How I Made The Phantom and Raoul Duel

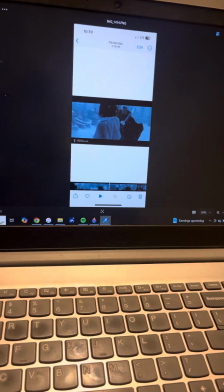0:00 Hey, I was just thought that some of you might like to know how I animated that sequence
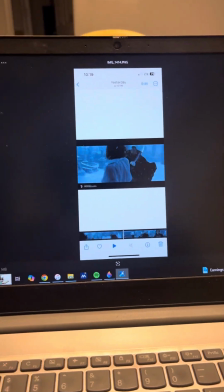0:09 in my latest Phantom IGP, where the Phantom and Raoul duel with lightsabers.
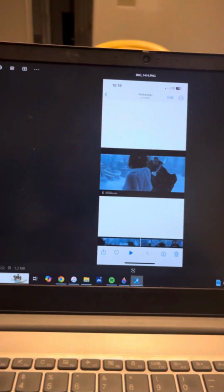0:14 So I thought I'd explain it to you, and I
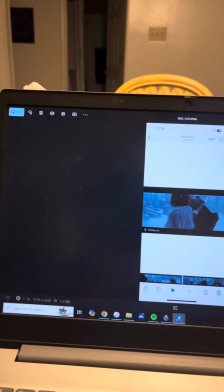0:20 beg your apologies because I am a bit drunk because I've had a really tough day today. But I will try to explain it as clearly as I can.
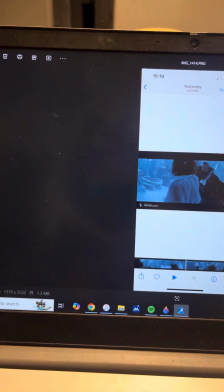0:29 So what I did, and this process took me about a good chunk of the year,
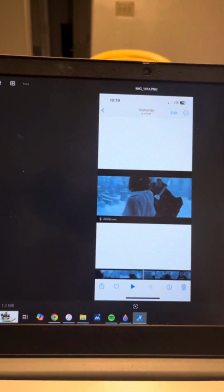0:35 if not the last 2 years, because I've been working on this for like a really, really, really long time.
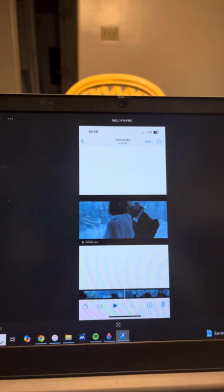0:40 And so basically, what I did was I screen recorded pretty much the entire fight sequence on my phone.
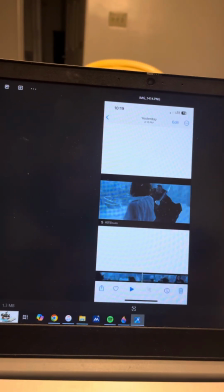0:50 And what I did was I scrolled through, like, I just basically, like, I
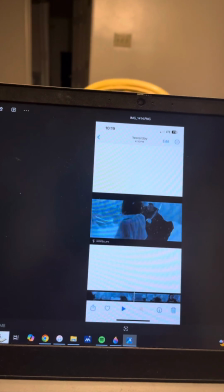0:55 ran through the video very, very slowly, and I took screenshots of every single frame in the video
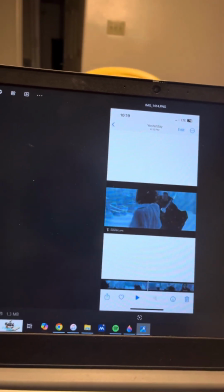1:05 and emailed all the screenshots to my laptop and downloaded them on there to File Explorer, right?
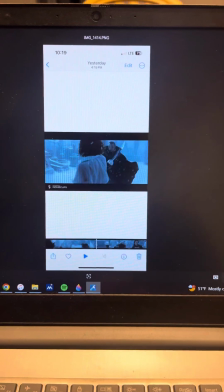1:11 And so this is what we're looking at right now. I'm about almost to the finishing point.
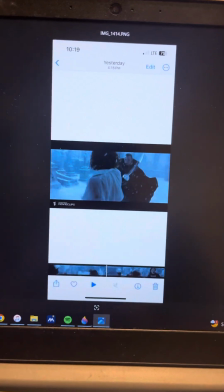1:19 You can see Raoul's driving the Phantom back.
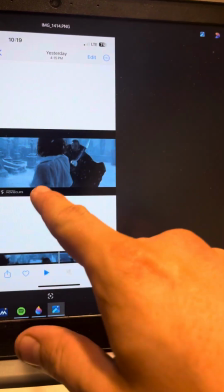1:23 Earlier, Phantom cuts Raoul in like the forearm, or I think it's this arm right here.
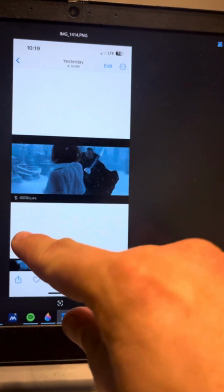1:31 You might, it might have been this arm.
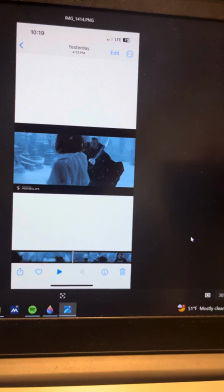1:35 I don't know. Anyways, so you can see Raoul driving the Phantom back.
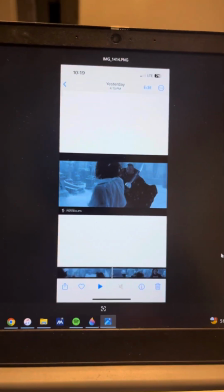1:41 So what I do is I take the screenshot, right? So I'm taking this.
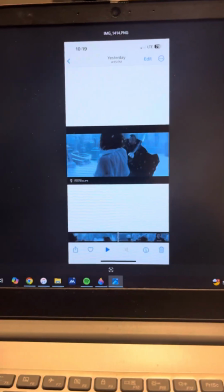1:46 I'm editing this one right now. So what I do is I copy the screenshot to the clipboard,
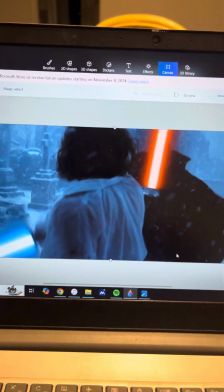1:54 and I go to Paint 3D, where you can see I've previously edited another screenshot.
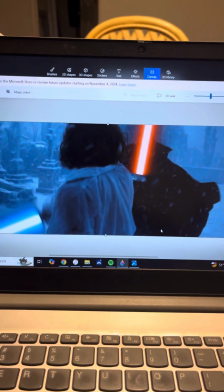2:02 So I paste the screenshot that I've copied from photos onto Paint 3D.
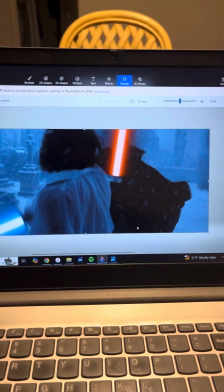2:09 It's being a bit sluggish, so I'm just gonna wait for it to show, okay?
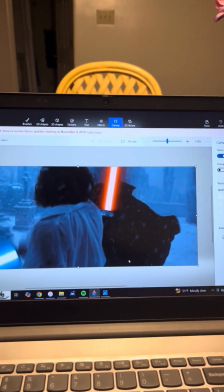2:14 And no cropping has been done at this point, so you can like see all the borders and the shit.
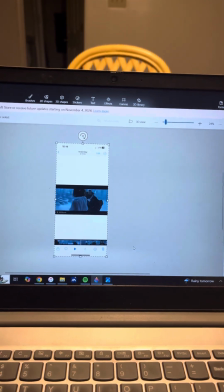2:23 So if you just give it a second to show up. Yep, see, there it is. So there's the screenshot.
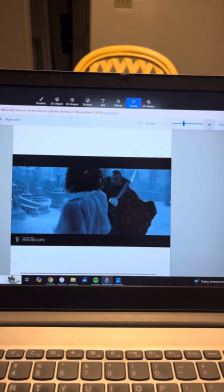2:30 So I usually crop it down after I've added the blades.
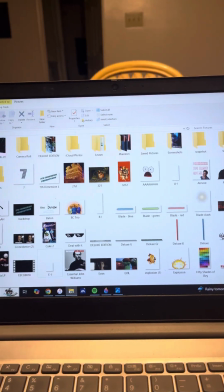2:36 So what I do is I've saved PNGs of the lightsaber blades themselves, which you can see right here.
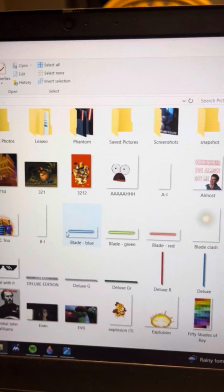2:46 So I'm gonna add Raoul's blade first. I decided to give him a blue blade,
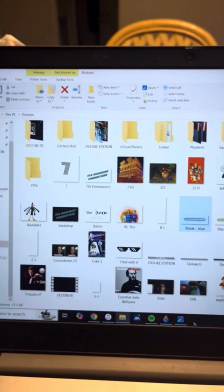2:51 just because I've done like a lot of research on what color blades say about a person,
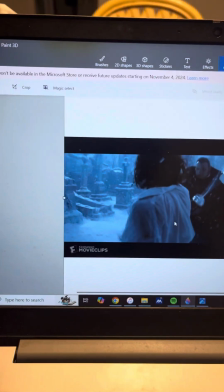2:57 and I think Raoul's definitely a blue blade.
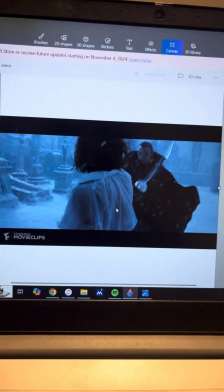3:02 Though I'm like I would love to have given him a green blade just to like contrast
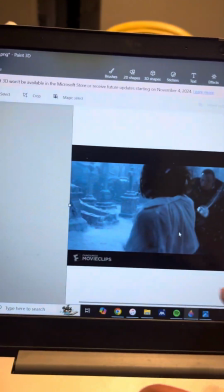3:07 with like the blue filter and like like the coolness of the shot since it's winter.
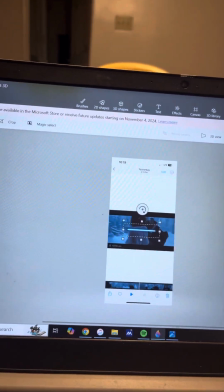3:14 But it's really like the blue blade says more about his personality than anything else.
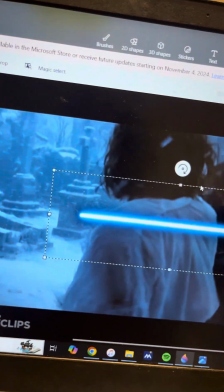3:18 So, and also you can see that particular hue, like it stands out,
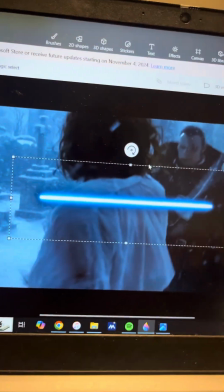3:27 which is great, which is very, very important,
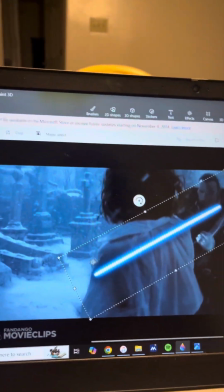3:31 because you don't want to have a blue blade and have it like blend in too well with the shot.
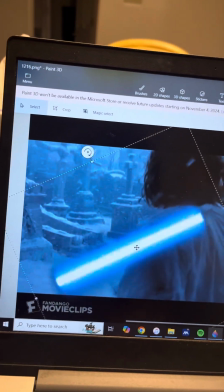3:41 So yeah. So for
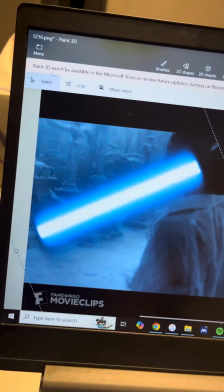3:48 when this blades are moving, I'll generally make the blades like really, really, really, really big,
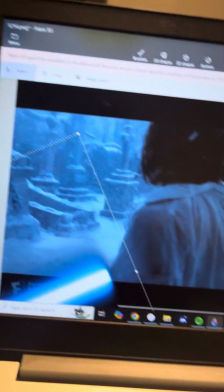3:56 just to give that little effect.